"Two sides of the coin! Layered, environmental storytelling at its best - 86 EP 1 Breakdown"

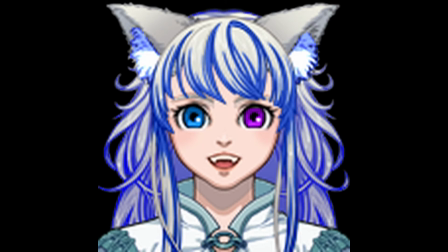Hello and welcome back to Clockwork Dandeniddle's breakdowns. First things first, yes, I am sick, but I am going to try my best to get through these breakdowns just because I enjoy doing them and I also don't really want to have a backlog growing. We're going to see how it goes, so I apologize, I probably sound a wee bit weird because a few people have noticed it.
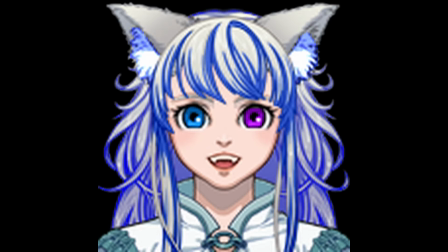Sorry guys, we are going to be doing tests and stuff, so hopefully I'm okay. Fingers crossed guys, I also have many many different things like allergies going on and asthma going on so fun times and it's like attack on my throat
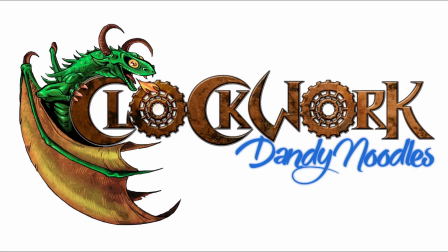right now very excited to break down 86 as i had to shuffle my release schedule around a little bit so if you weren't expecting it there has been a few changes welcome to clockwork dandy noodles a channel where i generally break down anime i break down anything airing i go into how fun
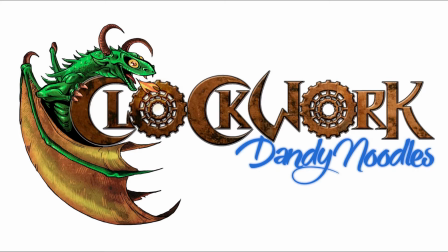visuals can tell you stories and stuff this is a anime i definitely look forward to breaking down because there's two sides of a coin being shown
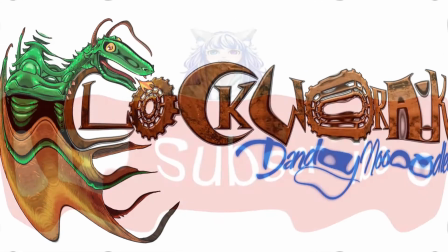at the same time the storytelling is done via environment which is very nice so before we get going make sure you guys are subscribed to the channel
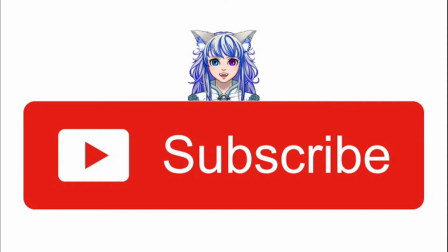feel pity upon me as I struggle through with my voice sounding like awful I sound awful I could probably be a villain right now just be like I am your father make sure you are subscribed because there is a lot of videos going out right now so lots stuff going through
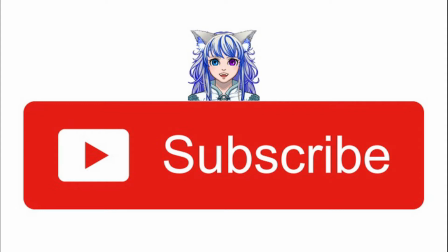your way and if you are just discovering me for the first time hello welcome welcome to the noodle bowl as i like to call it there is a
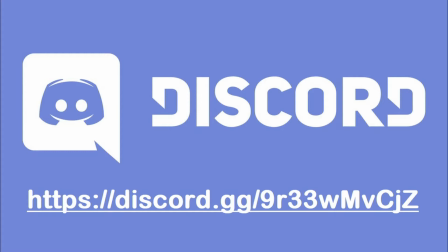discord channel too if you want to join let's go straight to it because the way this anime is done is very very clever very very visual as well because we get a cold open and the cold open literally is done in a way where the story doesn't give away too much at once it starts to give you little nuggets it coaxes you along and it's done in a very visual way so we're opening on just some tracks we see
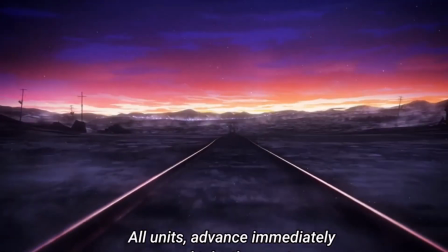a red sunset this is a symbol of danger a sunset also shows us a close of a chapter it goes straight into that battle charge so it's probably the close on certain lives because battles are generally seen as you have two sides you've got a winning side a losing side people will lose their lives
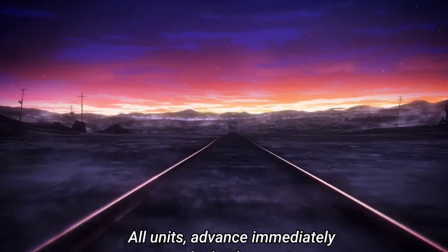we are following a unit into a battle into a charge done we're introduced to the units of the world mechs dip and dive into the battlefield unpredictable the battle can be we don't know what's going on we don't know who who's fighting we don't know where we are what's going on people places
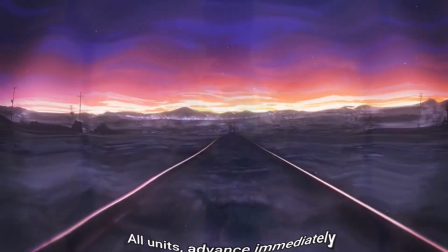anything it's just done in a way that is cold to us very cold open we open up on the first of our emcees but
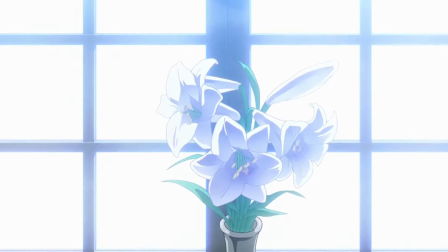initially we have absolutely no words no nothing to describe what's going on who she is where we get a visual of some lilies and we see her saluting towards them which then tells you that perhaps somebody has passed away perhaps somebody from the battle we just saw has lost their lives white is
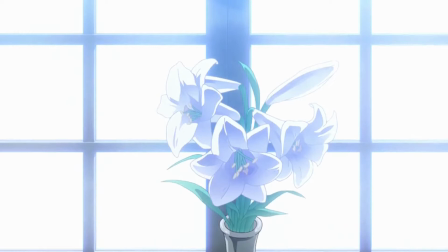often a color of purity innocence lilies are often used at funerals that's how we know that somebody is dead and with the over bright white visual we get the light is very bright we know that this is a poignant scene this is
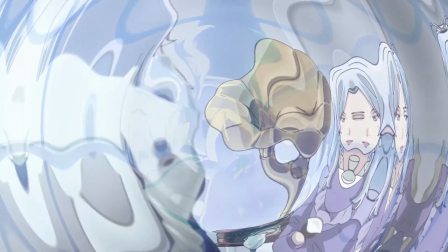something that's very important to her wordless storytelling we are now
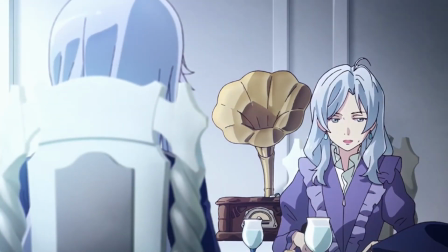picking up visuals from the outer world perhaps we have this person's mum this person's motherly figure we can see her eating her breakfast looking down almost on the mc where we get the disc skipping and creating tension tension
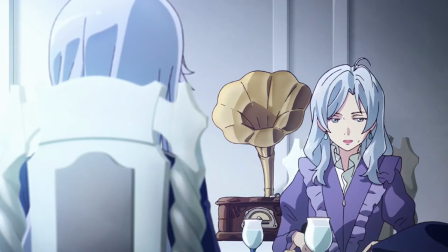is built very very nicely in this opening episode and i really appreciate that because
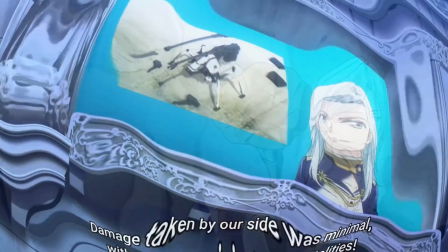it's done very very well no words again as we now get welcomed
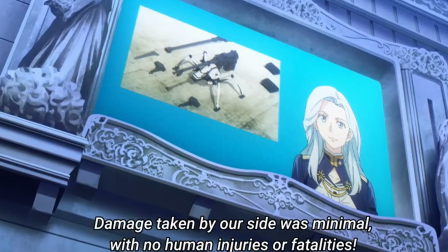into the world first look at the world that we're in and it looks modern it looks clean it looks organized all the people we see have the same traits they have white hair white eyes and we start to hear some